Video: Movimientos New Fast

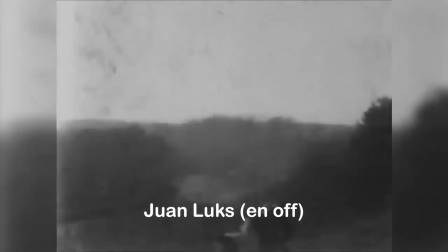0s
Hola, ¿qué tal? Amigos, amigas y afines. Soy Juan Lux, esta vez en off, y esta es otra entrega de Aprenda Audiovisual.
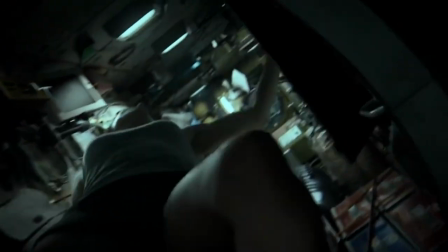9s
Videos con fines estrictamente educativos diseñados para todos ustedes.
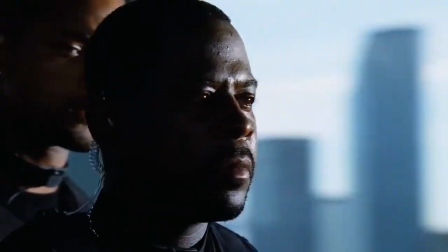15s
Hoy les vamos a hablar de los movimientos de cámara.
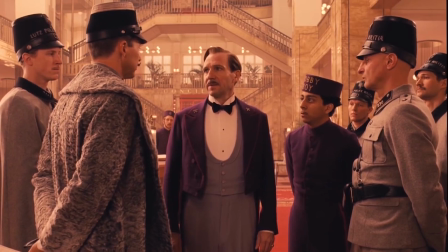18s
Pero antes que nada debemos preguntarnos, ¿es necesario mover la cámara?
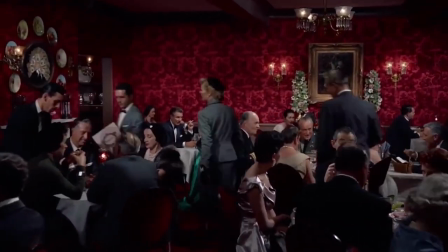24s
No, no siempre. De hecho, hay muchos directores de cine que dicen que la acción tiene que suceder
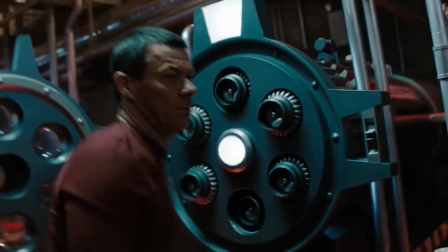32s
dentro de la escena y no necesariamente es la cámara la que debe moverse.
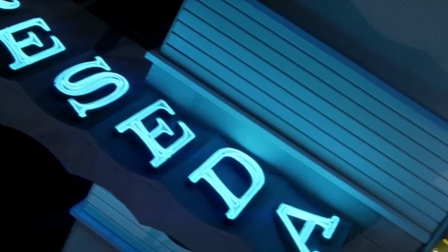39s
Pero vamos a estar claros, no es tan fácil mover la cámara como parece.
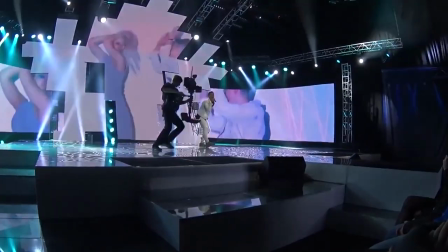45s
Pareciera que estamos demasiado acostumbrados a agarrar la cámara y como hoy en día son tan livianas,
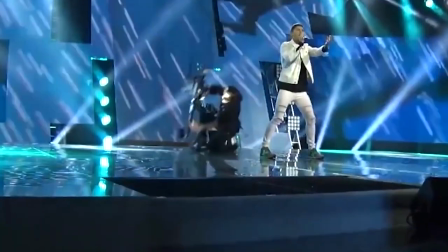52s
nos da la ilusión de que lo estamos haciendo bien.
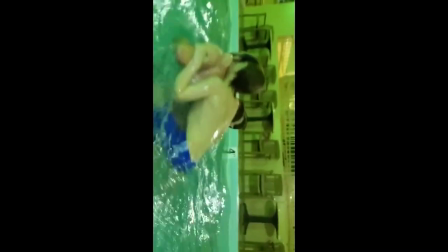56s
Pero cuando hay mucho movimiento y no es necesariamente profesional, la gente pierde el interés en tu video.
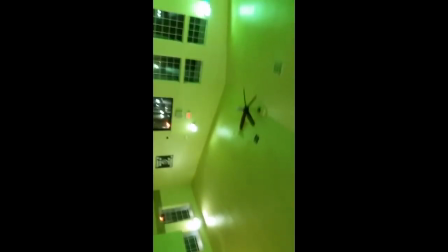65s
Total, nadie quiere que le muevan la cabeza y se la batuqueen de un lado al otro.
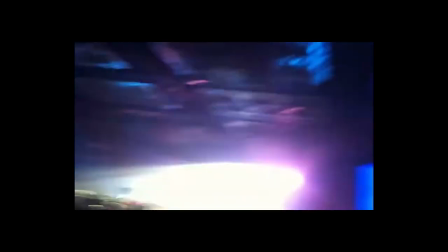71s
Y a veces, francamente, no es necesario.
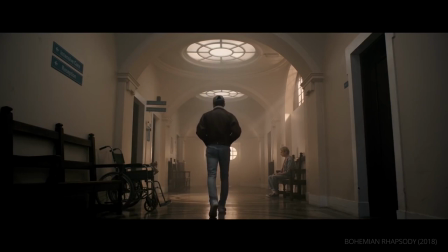76s
Se lograría mejor efecto simplemente dejando la cámara estable y dejar que sean los sujetos los que se muevan.
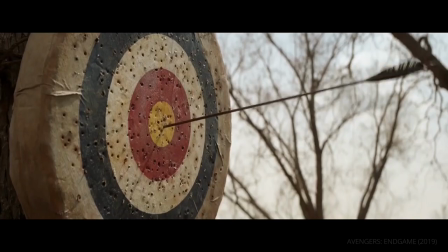84s
Así, y dejarla quieta.
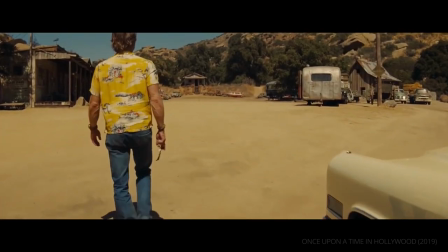89s
Ahora, si lo que queremos es generar angustia o ansiedad,
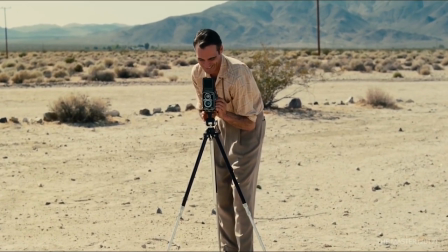95s
quizás sí queramos generar movimiento y dinamismo. Y de paso, de eso se trata este video.
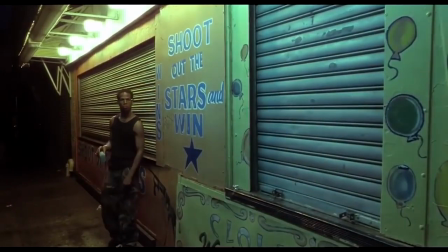103s
Pues entonces, vamos a moverla.
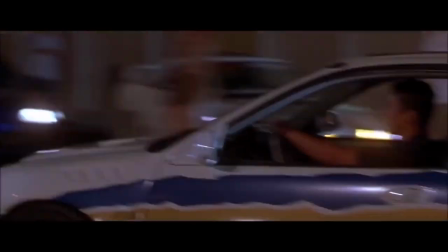108s
Lo importante es saber cuál es el efecto en particular que deseamos lograr.
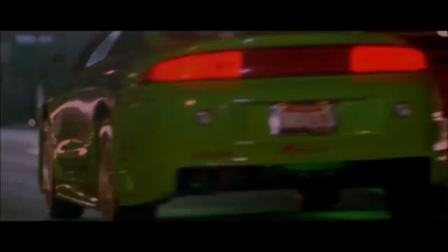114s
¿Queremos describir una locación? ¿Acompañar a un personaje?
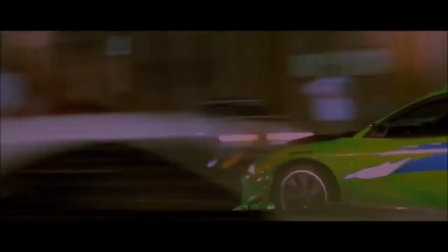120s
¿Hacer una toma subjetiva de un sujeto en movimiento?
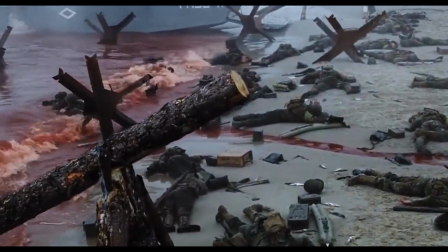125s
Así que no siempre es necesario el movimiento, pero sí es muy útil a la hora de transmitir emociones.
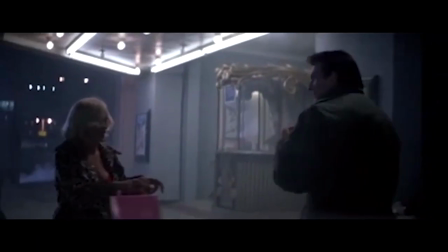136s
Comencemos pues a darles sus respectivos nombres y vamos a ver algunos
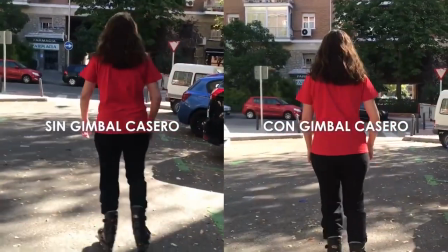142s
trucos para quienes no tengan las herramientas idóneas y tengan que inventarse una.
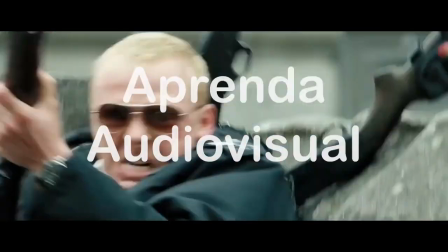148s
Todo eso y mucho más en Aprenda Audiovisual, por aquí, por YouTube.
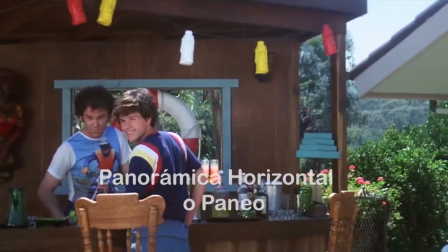156s
Uno de los movimientos más utilizados es la panorámica, también llamado simplemente paneo.
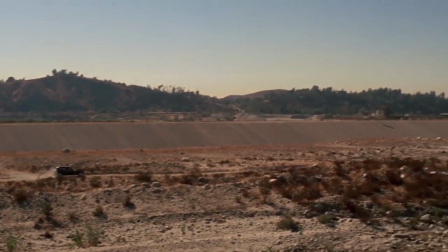164s
Se refiere al giro que realiza la cámara sobre su eje,
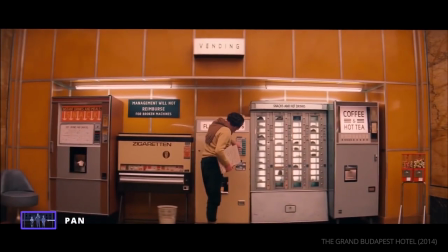168s
ya sea sujeta a un trípode, a un monopié o incluso cámara en mano.
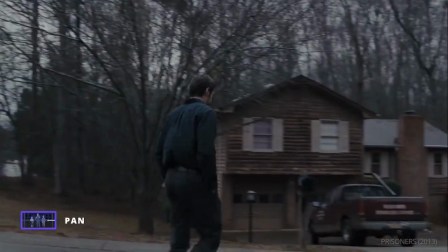175s
Este movimiento es de izquierda a derecha o de derecha a izquierda.
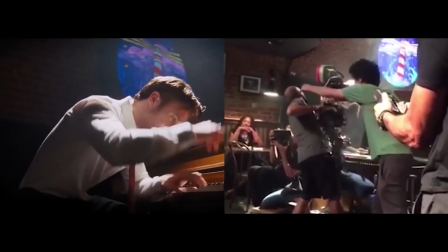181s
Estaríamos hablando del paneo o panorámica horizontal.
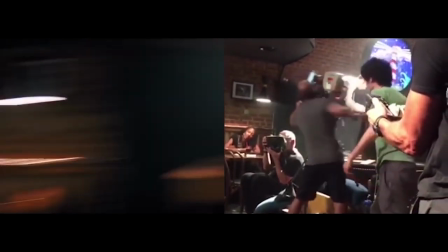187s
Ahora bien, debemos aclarar una vez más en mi mejor acento español
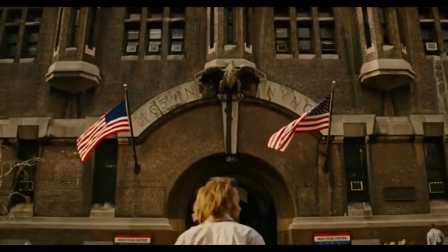193s
que cuando se realiza un movimiento de arriba hacia abajo o de abajo hacia arriba,
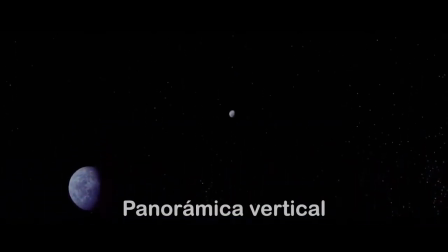199s
nuestros amigos españoles lo llaman panorámica vertical, pero aquí,
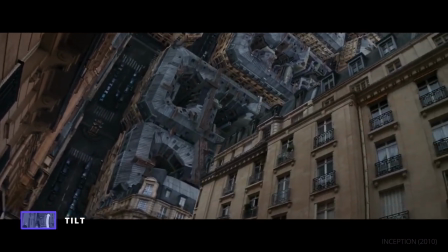204s
en esta parte del continente americano, lo llamamos por su nombre en inglés, tilt.
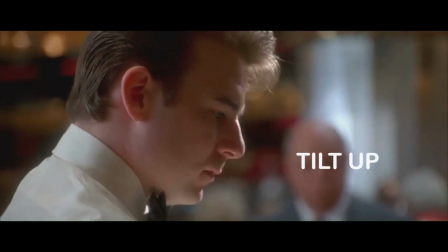211s
Más específicamente, tilt up y tilt down.
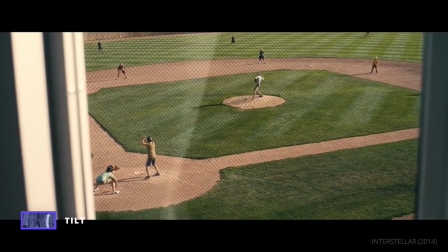216s
Veamos algunos ejemplos.
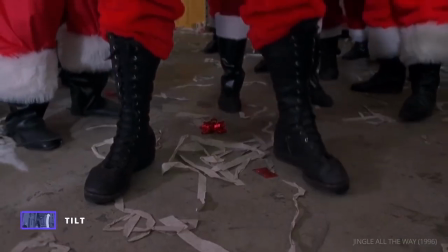219s
Este movimiento equivale a una mirada de un sujeto para observar un espacio de abajo hacia arriba y viceversa.
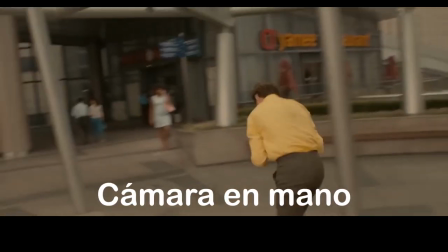228s
Pero a veces queremos que la cámara tiemble y para eso nada más apropiado que la cámara en mano.
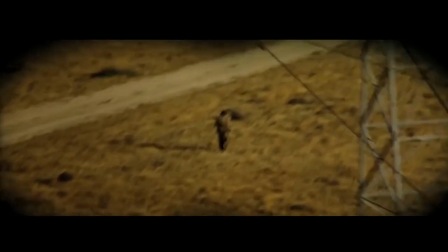235s
Ahora bien, si su escena desea capturar el movimiento y la angustia de una pelea,
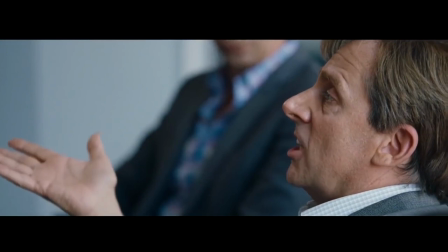241s
un atraco o simular un falso documental, nada mejor que tiemble usando la cámara en mano.